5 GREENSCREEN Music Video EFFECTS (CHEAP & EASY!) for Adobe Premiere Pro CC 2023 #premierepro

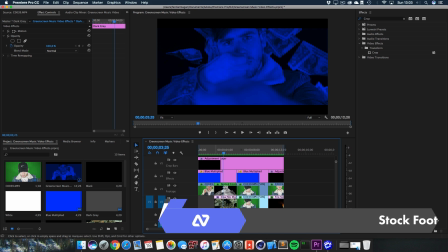8:31 And basically the same again, I got the dark gray color matte in the background.
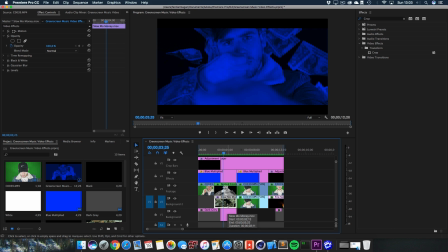8:36 Then I've got footage from money that's falling. You can find such footage on most of the platforms where you can buy footage, or maybe there's even free one, but I really enjoyed this. You can use fire, you can use rain, you can use whatever you want to.
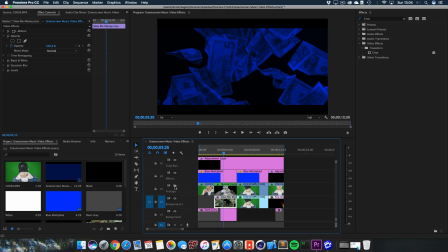8:51 Explosions, just put it in the background to kind of give the shot a bit more room and to express that current scene, so it really helps or adds to it, because maybe I was rapping about money right now and then there's money falling in the background, and this really adds to the effect then. So let's turn on my footage again, here the same again.
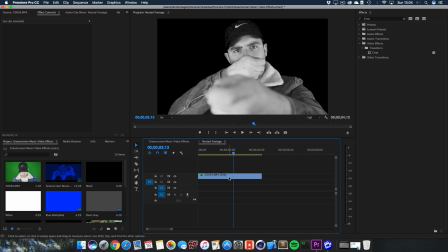9:12 I've nested this footage, and if you click on here you can see that this is just my normal footage, ultra key, RGB curves, black and white. Let's quickly change this position so it's continuous with the footage before.
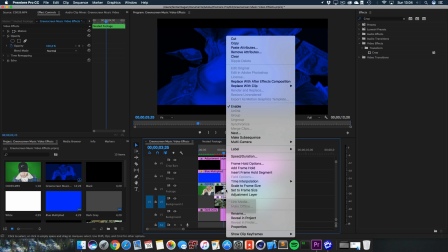9:26 And then I've right clicked this and went to nest, then I've nested this.
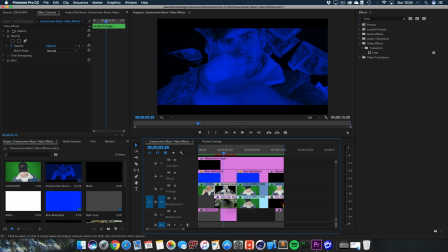9:32 So now I can apply the echo effect. It's really important that you nest the footage if you applied a black and white filter on it, or otherwise there may be a bug that you won't see the echo effect working. So just nest it up, put the echo effect on this, and these are my settings, because as you can see right here,
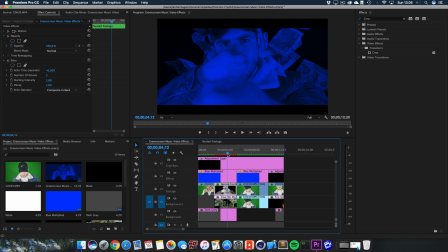9:50 my actual footage is being duplicated in the background, or even 3 copies, and they're jumping around at a different time, which is due to an offset right here, the echo time and the decay. And this leads to a cool effect as if there would be multiple persons.
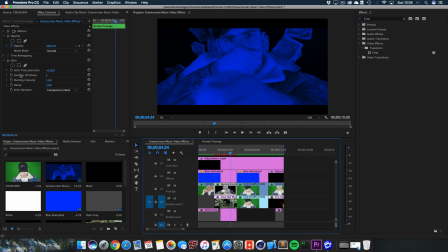10:07 But yeah, look at this, looks really nice actually, I really like it. And yeah, that's the echo effect to kind of create multiple copies of myself. And then there's the blue multiplied color matte on it again. Very basic, I've showed it to you in the first effect, and the crop as well.
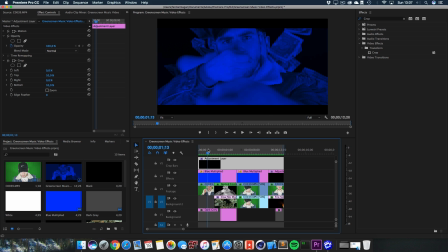10:25 So this is very easy as well, but the shot looks way better than the first one actually, because here you got something in the background going on. You've got myself or the protagonist multiplied multiple times or copied multiple times and then offset by a certain amount of time.
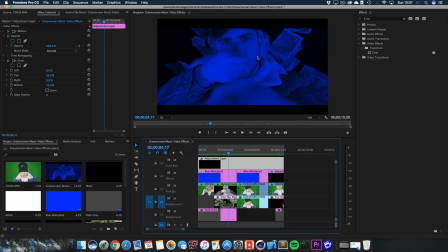10:42 And yeah, look at this, the shot looks really full. It could be right off a music video from, I don't know, big productions. If you add some more film grain, which you can find in the internet, just Google it, 4K film grain. You can add even a Hollywood effect to it, kind of, so it looks really professional.
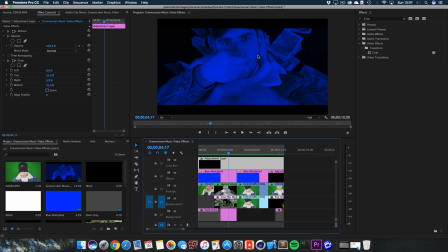10:58 And this is all done in one single room with a green screen worth $50. And yeah, it's stunning actually what you can create these days with a low budget. And well, the next shot is basically the scale up and invert effect.
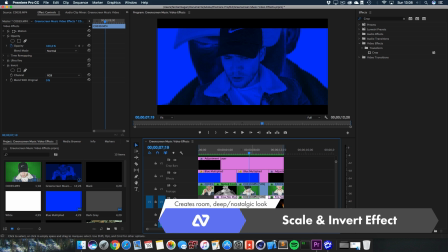11:13 I've got my footage right here.
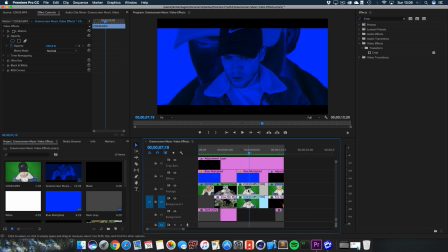11:16 Of course, we are using Ultra Key black and white RGB curves again to cut out the green screen, to make it more flat and then bring the contrast down a little bit. And then I've copied this footage right here. You can just hold down Alt and drag it somewhere so it creates a copy. And I've bring it right under my normal copy right here. You can see this is me, the normal footage.
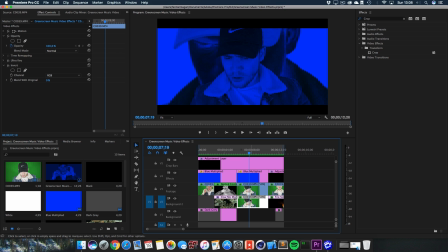11:36 Then I bring it down. This is the background. And I went to the motion tab right here and I've put the scale to 250% to make it really big in the background. And then I've used a effect called Invert Video Effects, channel Invert.
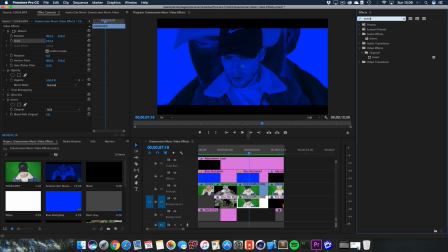11:55 Don't use the audio effect, that's not going to work, of course. Drag the invert effect onto your footage in the background and it's going to invert your footage, because if you just leave it like this, it looks really, I don't know, looks really boring and unprofessional kind of, but if you invert it, it gives it a really nice effect. I don't know why it gives you this effect.
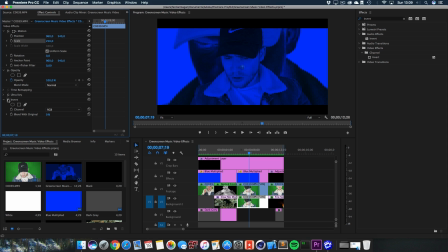12:14 It's really just looking great. And yeah, I didn't do much actually. And I've got the Ultra Key on here again. I don't even put the RGB curves and the black and white on it. It's just the invert, and that's very easy.
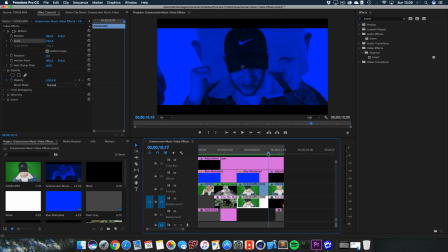12:29 But it looks awesome actually. And well, for the last shot, we got this one right here, and this is very easy to explain actually.